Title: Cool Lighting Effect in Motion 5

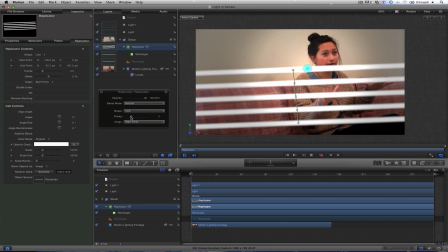[4:04]
But if you want more of these little points, that's what they call them, you can drag this up here, get as many as you want. And voila, there is your blinds. Maybe you want to adjust the size of the line though. You did the wrong size in the beginning.
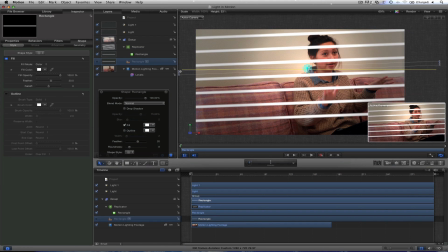[4:18]
Go to your original and then just select it, and you can make it smaller. You can adjust the feather on that, and it affects all of them.
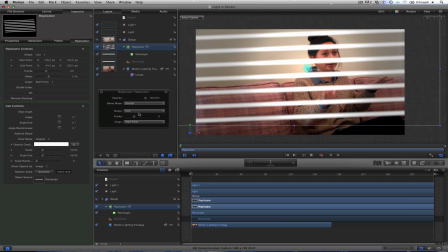[4:25]
Now how you get it to blend well, select your replicator and change the blend mode here to multiply.
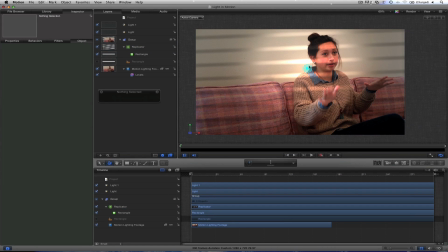[4:32]
And it looks kind of funky in 3D space because it's actually not being lit by the entire light. So that means in 3D space,
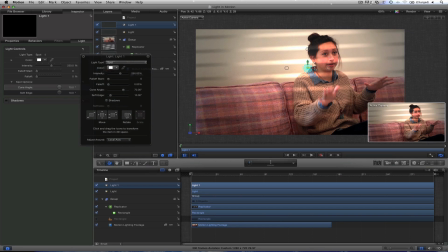[4:39]
since this is now a 3D scene, we need to pull it back towards us and it lights everything.
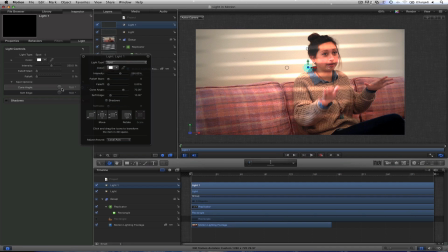[4:46]
So that might mean you need to change your cone angle a little bit. For me, I'm actually not going to adjust anything. Maybe move it off her. The intensity, I'm going to bring that down. Maybe something like 200. and see how it's going across your face. I don't like that look.
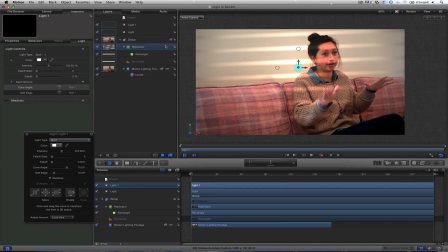[5:02]
So for me, what I did is I pulled the replicator and I moved it off to the side right about here. Looking at this effect, what we have now, I would grab my original rectangle here.
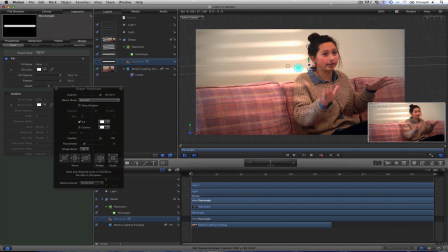[5:17]
Let's adjust the feather, bump it up because we're going to make it a little bit smaller like this, and then bring down the opacity. That'll help blend it into the walls, make it look natural. Looks like we need to add a few more points on the replicator as well, so let's add a bunch of points.
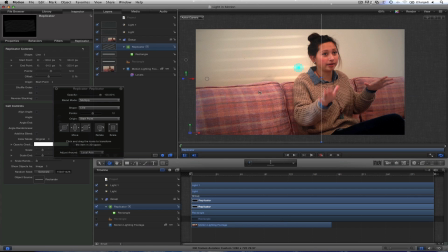[5:33]
We can drag this open, something like this. And then I'm going to duplicate, Command D, and let's just drag it on the other side. So almost as if we don't want the blinds crossing her. You could, but I think this is better on the eye here.
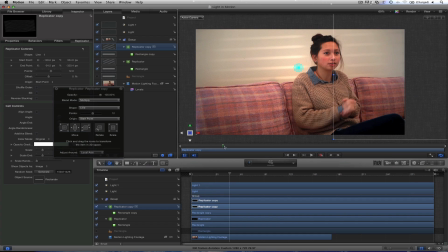[5:51]
If we play through the scene, looks a lot more natural.
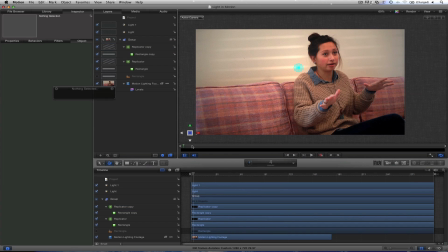[5:55]
So I don't know what this effect is really called, but that is a way to make your interviews more exciting. By the way, if you haven't downloaded the brand new Movie Voice Pack, it's completely free.
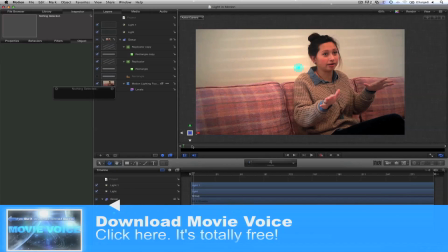[6:06]
I recorded with some professional voiceover artists, and it's on my website.
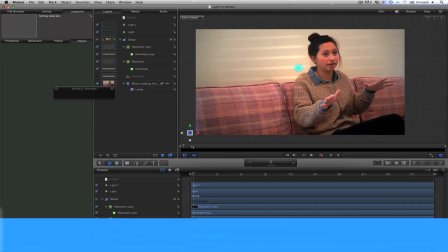[6:11]
It's called Movie Voice. So go to FinalCutKing.com, download that. If you're a filmmaker, you'll probably love it.
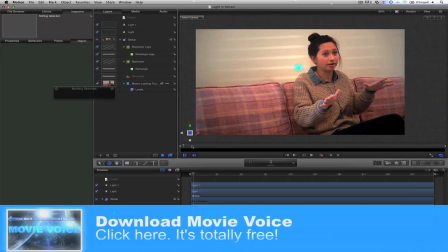[6:16]
It's a pack of like hundreds of lines pre-recorded, like the epic, "Coming soon, this summer," that kind of stuff.
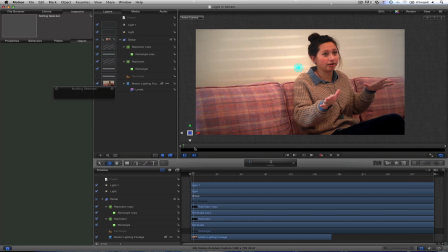[6:25]
And that's why I'm not a voiceover artist for trailers. Okay, anyway, I'll see you guys in another video tutorial.
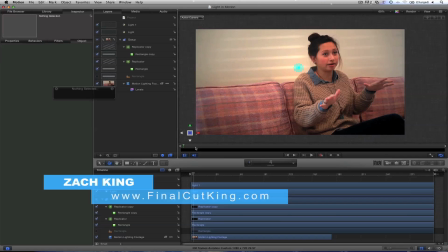[6:31]
Leave comments below if you have questions or if you have a specific effect you want to see done in motion.
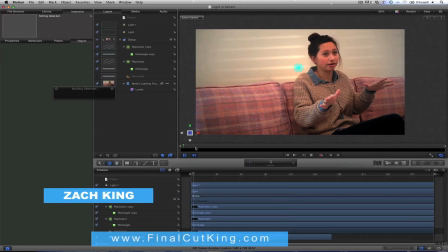[6:36]
I'm Zach King. I'll see you in the next video tutorial.